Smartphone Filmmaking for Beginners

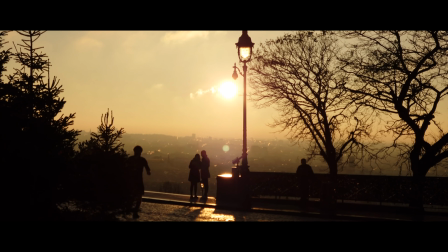0:00 These are five mobile videography mistakes that I commonly see, and in this video, I'm going to show you how to fix them so your videos will look clean.
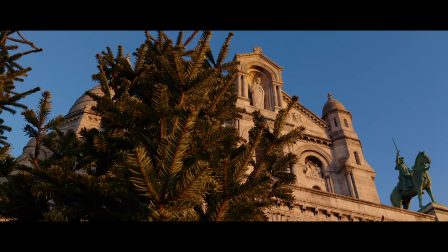0:08 My name is Jason Vong, and I run a YouTube channel on hybrid shooting, and what you're seeing right now is a short cinematic piece I did in Paris on my mobile smartphone. As a matter of fact, let's go over my setup real quick. The phone gimbal, very synonymous with mobile videography nowadays, and surprisingly, most of the mistakes that I've seen comes from using this.
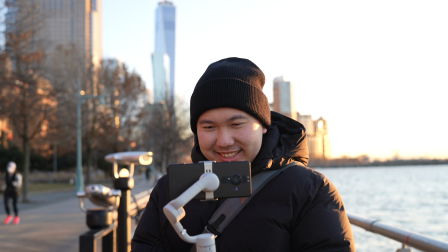0:28 Not that this is a bad product or anything, it's just how it's being used.
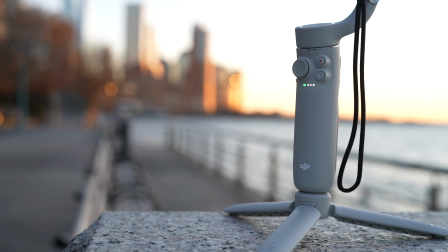0:32 This is the DJI OM5, and I heard great things about it, and it'll be my first time using it in New York City.
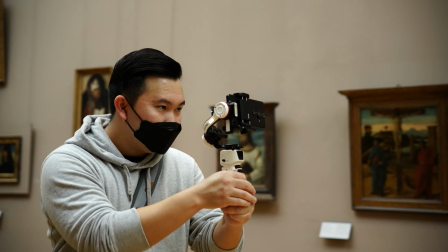0:38 In Paris, I used the new Zuyun Crane M3, and that one was fantastic.
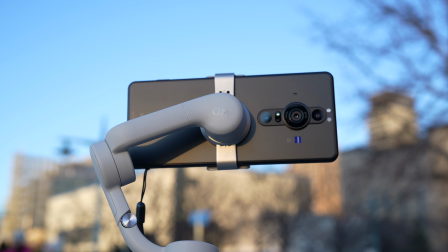0:43 For the phone, I'll be using the new Sony Xperia Pro-I to demonstrate all of my examples.
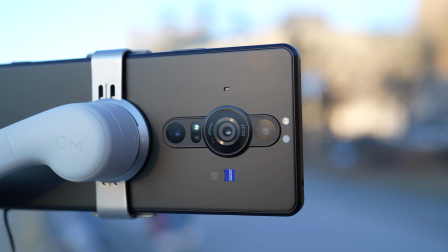0:48 They have a dedicated videography pro app that allows me to control all of my settings.
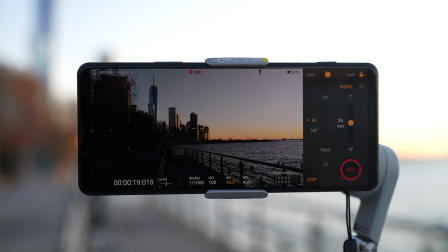0:52 But don't worry, four out of five tips has to do more with techniques than controlling your settings, so you'll still get a lot out of this video.
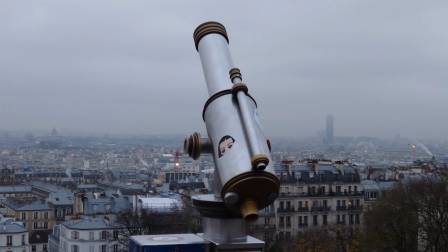0:59 The only setting to be aware of is frame rate. I'll be shooting in 4K 60 frames per second for the most part, and some in 4K 120 frames per second.
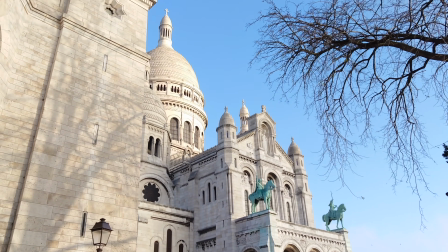1:08 That's because the Xperia Pro can actually go up to that high, thanks to the one-inch sensor and processor behind the 24mm lens.
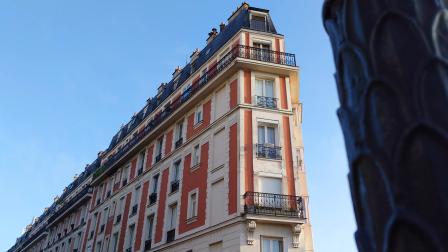1:15 Most phones can actually shoot up to 4K 60 frames per second, so make sure you're at least on that.
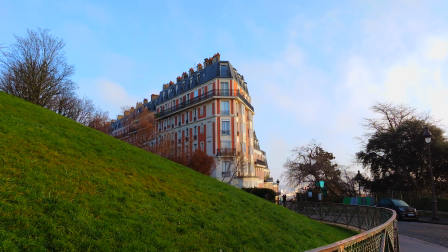1:20 If not, 1080p HD 60 frames or 120 frames per second works too.
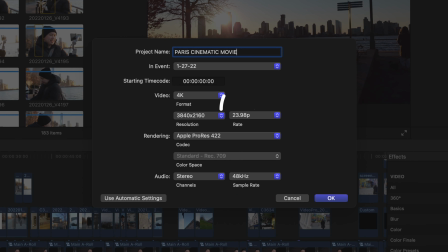1:26 And for my timeline frame rate, I'll be editing in 24 frames per second.
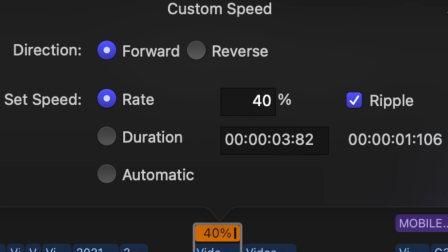1:30 That way, I can slow down my 60 frames per second shots by 40% and 120 frames per second shots by 20%.
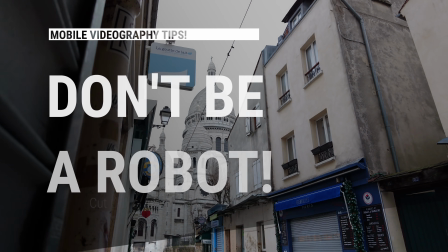1:37 With that said, let's get started. Tip number one, don't make it look robotic.
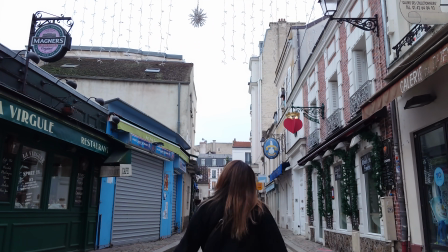1:44 A common gimbal technique I often see is the long take where the gimbal operator follows a path or behind a person and these are great shots
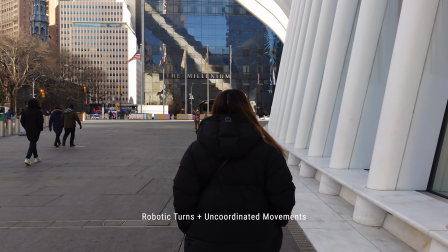1:52 if they're executed well but the mistakes i often see is the turn the moment the operator needs to make a turn it starts to fall apart because the turns look robotic it looks unnatural it's like playing with old school 90s doom where you're controlling the character with the arrow
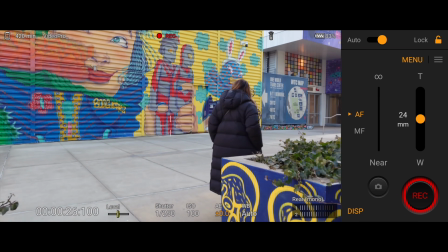2:08 key and it just looks super unnatural see how the shot here always briefly pauses while i'm turning we don't want that.
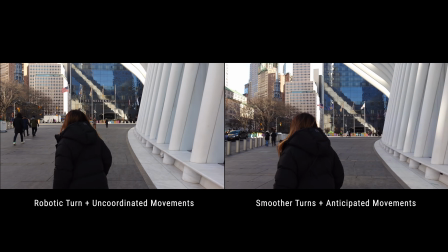2:16 So how do we fix it? It all comes down to doing practice runs right before the actual take.
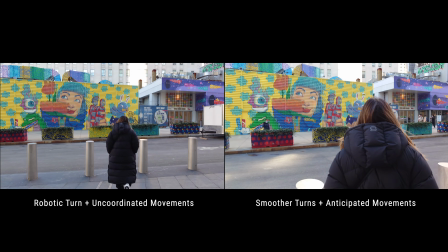2:22 Knowing where you'll be making turns or when the character makes a turn allows for anticipation. But I'm going to be honest with you, this thing is a robot and sometimes having those robotic movement cannot be helped. So the next best thing that you can do is to have at least three varying shots.
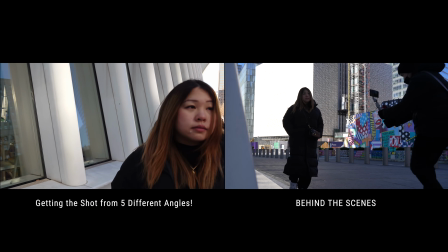2:39 You can do a wide, medium, and close-up of the same action or get the same action in three different angles.
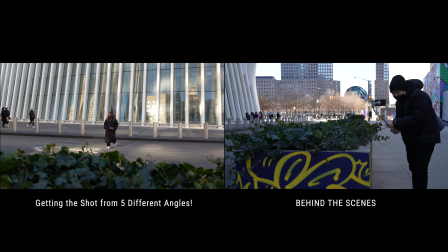2:46 And in my opinion, this is better than the long takes because now you have different shots you can cut to to make a visual look a lot more engaging to watch. Plus, having different shots allow you to cover up your mistakes. Number two, don't leave in the linger.
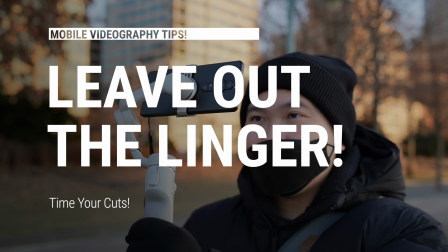3:01 What I'm talking about is the little pauses at the beginning and at the end of a gimbal movement in your final video.
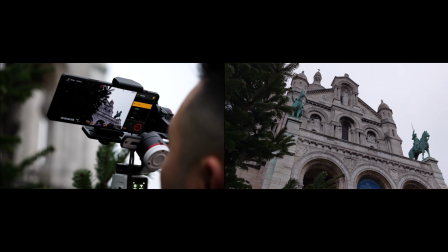3:08 This is more so on the edit rather than shooting on the spot because I often see clips where you can tell the operator haven't quite started their movement yet,
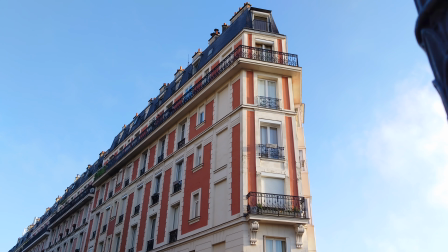3:16 they're lingering in the scene, and then the motion happens.
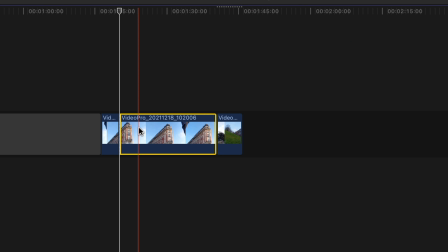3:20 You want to cut at the exact millisecond when the gimbal movement is happening and the millisecond before it stops.
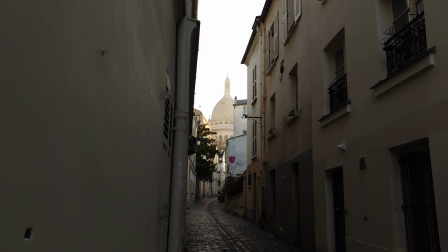3:27 If you leave in the brief pauses at the beginning and the end, it just looks a little amateurish. Timing those cuts to remove the linger will make your videos look more clean.
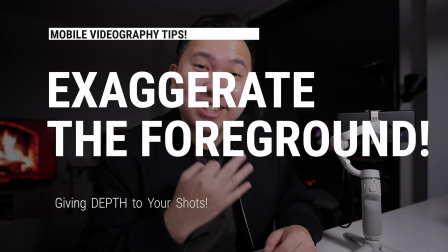3:40 Number three, exaggerate the foreground.